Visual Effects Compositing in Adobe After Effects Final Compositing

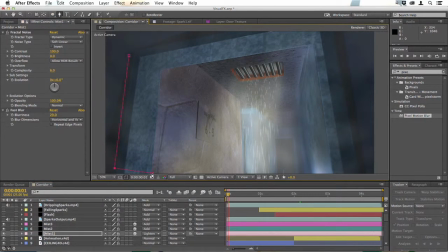[8:14]
Just going to draw a rough mask around the door frame,
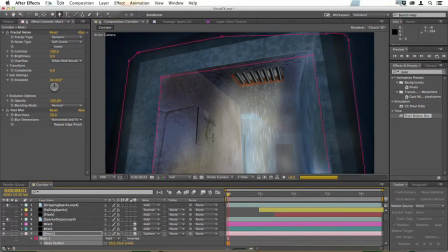[8:20]
feather that, and now we have some of that mistiness over the door frame, but it's not going to over brighten the background, and it's not going to brighten these nice dark areas on either side. I think Mist 3 is probably just too bright at this point, so I'm going to switch its visibility off, and Mist 2 will leave in the background.
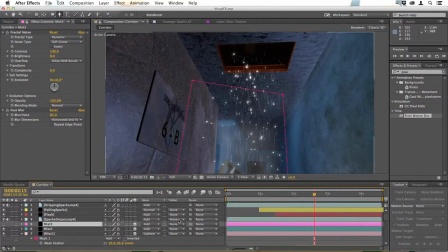[8:39]
That's fine. So I'm just looking at Mist 3 here. I'm going to switch that on and move that up in the frame so that it's over that area.
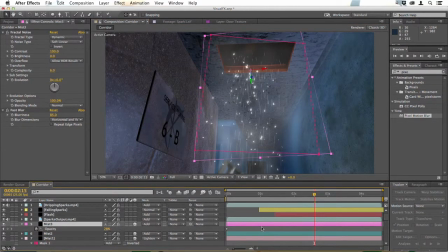[8:52]
I'm going to hit T, and its opacity is keyframed at the beginning there. I'll just bring that up to where we are and then go back to the 2-second mark, change the opacity to 0 so that that mist appears gradually, and then we'll leave that in place for the rest of the shot.
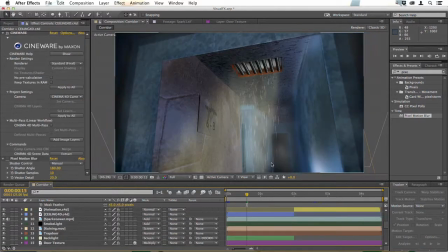[9:11]
Just a little bit of smokiness to surround our sparks. So this shot is ready to render now, and I will probably do that, but I might also keep experimenting and just get a final shot that has some different looks, different textures, and that's your job as well.
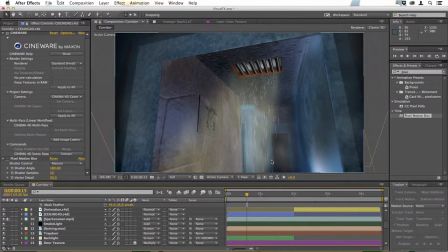[9:25]
When you're doing this version, go in and make your own changes that make this a shot that you're proud of and that you would be happy to hand over to somebody. But the essential work is done and you're ready to render.